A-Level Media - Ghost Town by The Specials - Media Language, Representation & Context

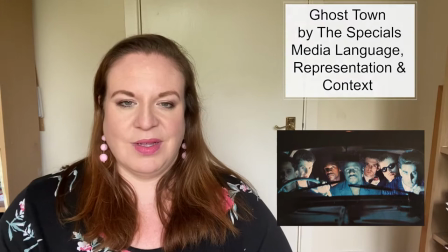[0:00]
Hello and welcome to my easy to understand guide to the specials music video Ghost Town.
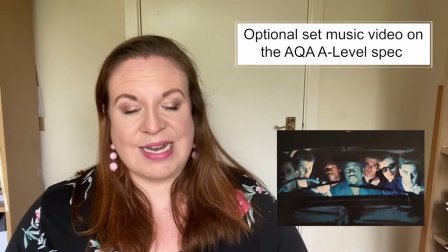[0:05]
This music video is going to be particularly relevant for you if you study AQA A-level media studies as it is currently one of the optional set texts on that specification.
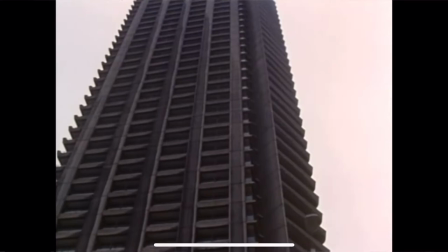[0:14]
The video starts off with lots of low angles of urban settings which sets the scene for the audience.
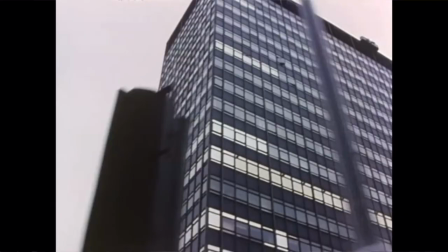[0:19]
We get lots of tracking shots through the streets which really helps us to work out that this is London. It's immediately recognizable to a lot of audiences. We're seeing London from a variety of perspectives.
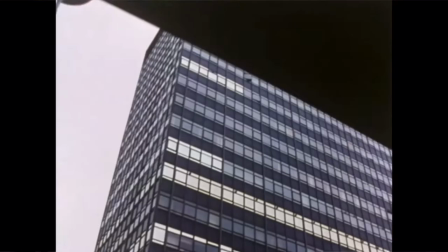[0:31]
We see lots of working class style smaller buildings and rundown areas and we see lots of tall tower blocks that perhaps look a little bit more upper class.
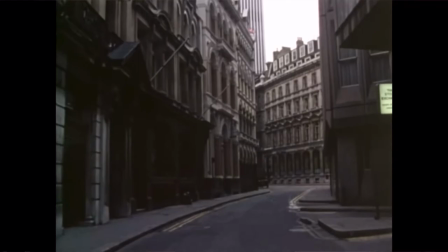[0:40]
What is unusual is that there's no people. London is obviously a very busy town with a lot of people who live and work there and so seeing the town and the streets empty is very unusual and it adds this kind of quite creepy isolated abandoned feel to the video.
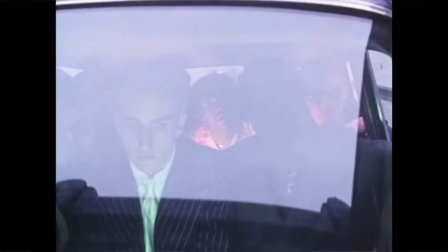[0:57]
We get a shot through the exterior of the car through the windscreen so that we can see the people inside it. We can see that there are seven people in the car. There's a mixture of races which adds this feeling of kind of diversity and because they're all crammed into this car adds this sense of like friendship and community like they're part of quite a tight-knit group. They've got quite serious facial expressions that seem quite sad which fits in with the vibe of the song. It feels quite lonely and sad. The overall tone of the video is quite depressing. So it's really important to understand the context of this video to understand why it's all represented like this.
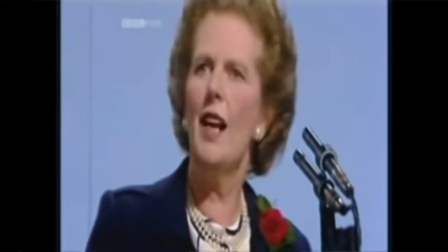[1:33]
So back in the 80s when Margaret Thatcher was Prime Minister we had this idea of there was a
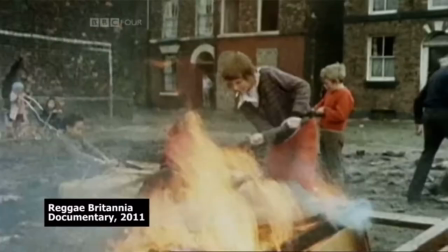[1:39]
huge period of really high unemployment and poverty in Britain,
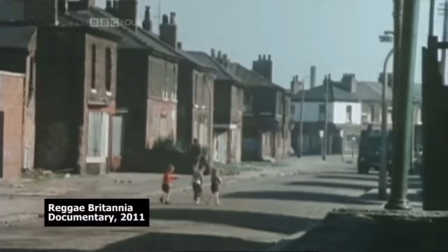[1:44]
all over Britain in fact, and the people that were most affected by this tended to be young men and in particular young black Afro-Caribbean men. Because there was a lot of poverty at the time there was a huge increase in crime
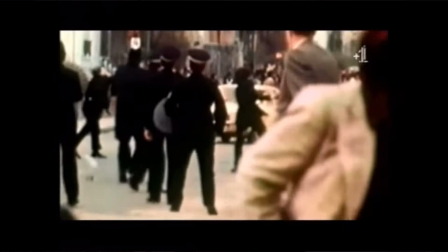[1:59]
you know the streets became quite violent there was a lot of rioting and protests and men became particularly angry and disillusioned they'd had jobs and they could no longer work and they couldn't provide for their families and so young men became really angry and there wasn't really there weren't really any artists at the time that had represented this anger and this feeling of isolation in a music video and the specials then brought this video out and it really resonated with audiences because it allowed them to identify with a lot of the issues that they were facing. There was a summer of riots in 1981 where people were rioting and protesting against the way the government had kind of run the country and against the police and they just wanted to have their voices heard and that's when this video kind of came out and it was this idea representing the idea of young males rebelling, young males rioting and being angry and showing that they're angry and and complaining and
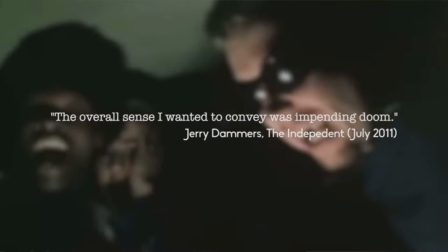[2:56]
saying this life isn't what I want it's not what I had and I want the old life back.
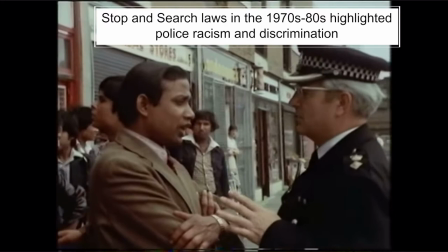[3:01]
There were also some new laws introduced in the early 1980s called stop and search
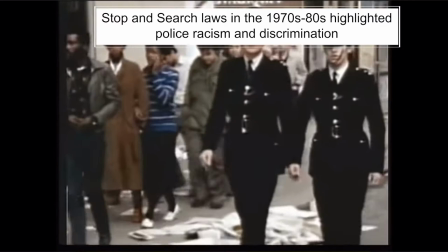[3:07]
laws which were laws that enabled the police to basically stop anyone if
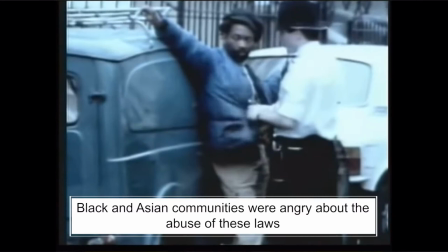[3:12]
they thought they looked suspicious and what happened was that many people
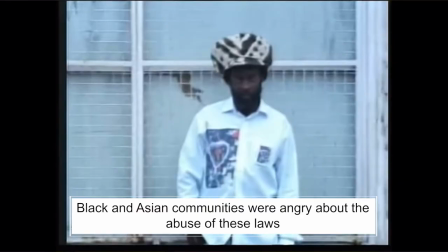[3:17]
felt that the police were abusing these laws and using them primarily to stop people
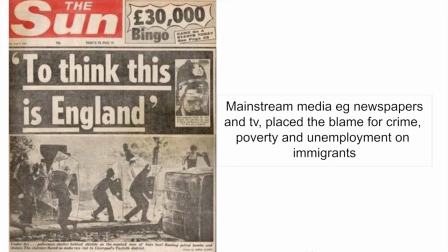[3:22]
who were black. Many mainstream news outlets and many people blamed immigrants at the time, in particular young black men,
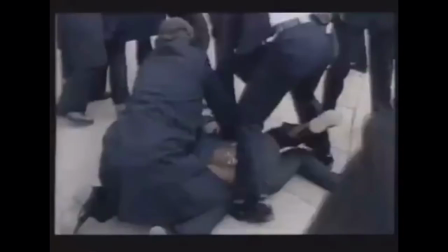[3:31]
for taking the jobs and causing unemployment and it caused a lot of friction within
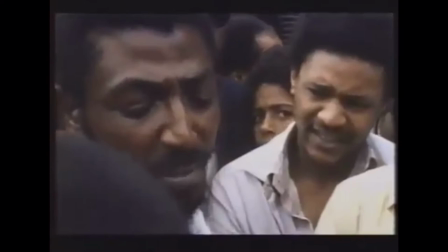[3:38]
society in Britain where there was a lot of racism and xenophobia,
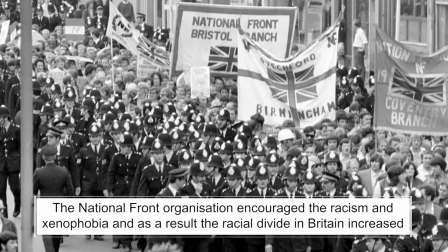[3:45]
anti-immigration propaganda.
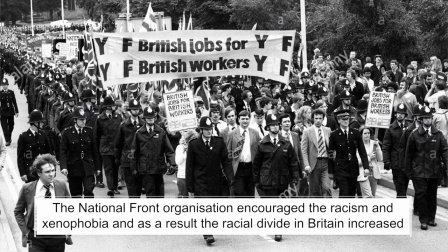[3:47]
A particularly racist political party, the National Front at the time, actually started marching and trying to drum up support,
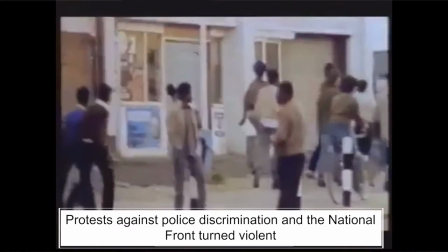[3:56]
blaming immigrants, blaming black people for the poverty and the crime and the unemployment that was around at the time.
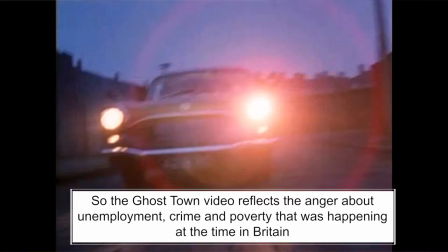[4:03]
It reflects the anger that people felt. It reflects the problems that people had.
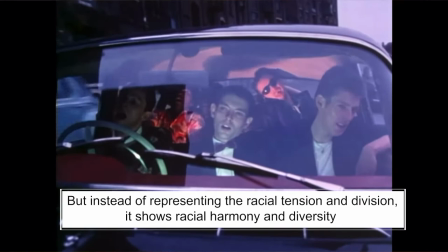[4:09]
But rather than reflecting the racial discrimination and divide that was being
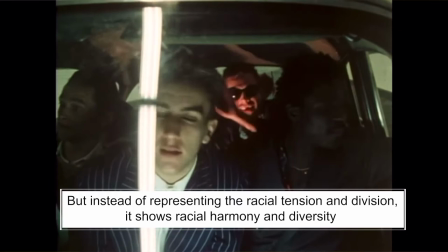[4:15]
encouraged in the mainstream media this video shows racial harmony and
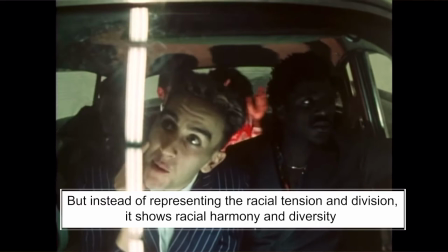[4:21]
implies that these problems are faced by everyone and that there wasn't necessarily a racial
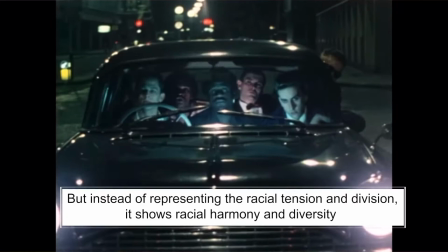[4:28]
group to blame but more of a political party to blame the specials were known as a
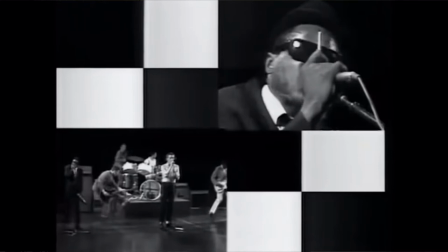[4:34]
really kind of diverse quirky band so um they were friends um You know, they'd worked together before, having a mixture of both white and black singers within the band, which was, I guess, quite unusual and often still is within certain genres of music. And they also mixed together like different genres from different cultures as well.
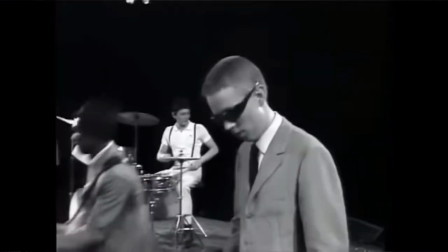[4:51]
So they often had like British punk rock, which was quite popular in that sort of early 1980s period.
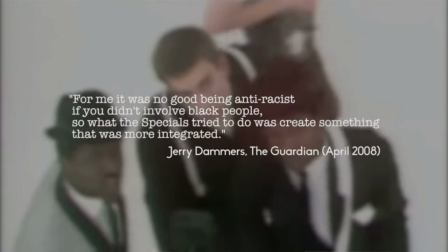[4:57]
But mixing it with like a sort of ska influence, like Jamaican music, and also mixing it with a kind of new wave music that was coming in in the 80s as well. so a real hybrid genre song and music video so very unconventional in terms of other bands and what was happening in mainstream music but the specials were not mainstream they were alternative and that is why you get this mix of ethnicity and you get this mix of culture and you get the mix of like a Jamaican influence and British punk rock and ska and new wave so there's a reason why they combine all these genres and it's because of their interest as a band and and how they came together and their friendship. It becomes quite fast-paced at points, so the editing cuts quite quickly, there's lots of canted angles and handheld shots, lots of close-ups on their faces and they look quite crazed in their facial expression and this creates the idea of kind of chaos and rebels breaking the rules and being, you know, daredevils, exciting and a bit wild. The car is swerving all over the place which makes them seem quite dangerous as well. So this creates quite a kind of wild situation where the audience is perhaps expecting them to crash or you know concerned that they're doing something dangerous. Some audiences might be quite engaged by this because you know they might quite like this idea of being rule breakers and not conforming.
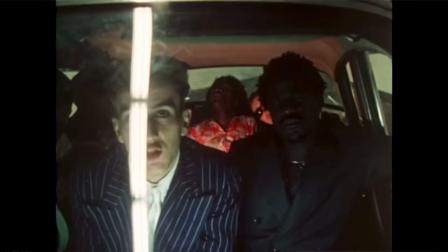[6:18]
Then we get a lot more kind of an upbeat section where they're kind of dancing within the
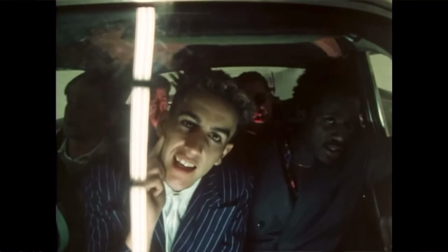[6:22]
car and it's quite comical you know they're describing the boomtown era so they're talking about a better time when London was much more exciting and bustling and filled with people and jobs and actually you get a difference in the colour balance so where they've colour graded the shots the shots here are a lot warmer whereas before they were a
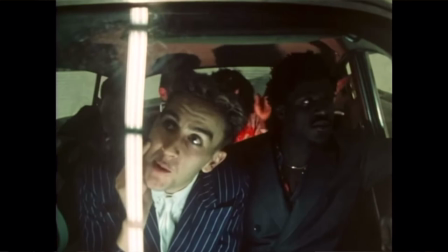[6:44]
lot cooler so the cooler colours made it feel more depressing and now in this scene here they feel more warmer so when they're talking about the past it adds this idea of like nostalgia and they're they're warmly looking back over how London used to be.
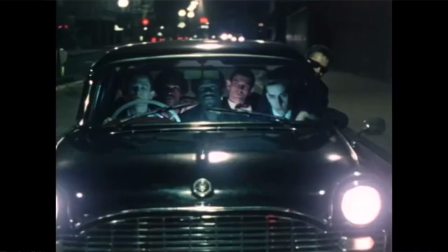[6:57]
In the shot of the alleyway we get very low-key lighting and lots of long dark shadows.
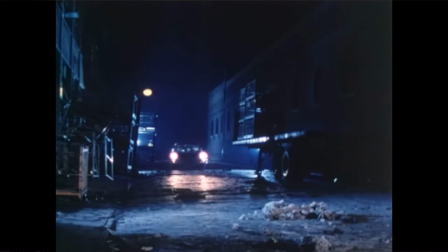[7:02]
The colours go back to being quite blue and that creates quite a bleak representation of the town. It feels very dangerous and you're seeing this idea, playing on the idea and the stereotypes of male aggression and masculinity being dangerous and aggressive.
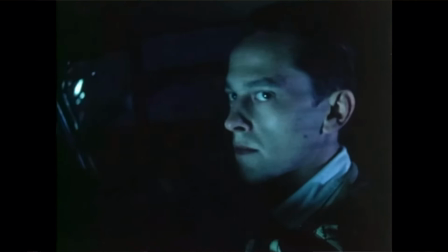[7:19]
The camera tracks past sort of abandoned cars and this idea of vandalism and
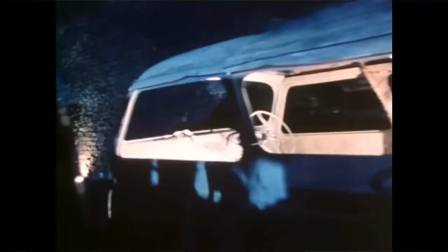[7:25]
perhaps this links into the idea of poverty and the lack of jobs that were around at the time. This idea that crime often occurs in those situations.
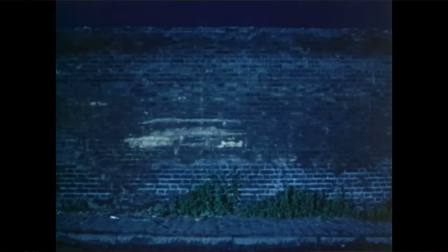[7:33]
We see a lot of shadows here, lots of haunting shadows in the car itself, of the car, silhouettes and shadows of people in the alleyway. And this idea that perhaps all we're seeing now are shadows of people left behind.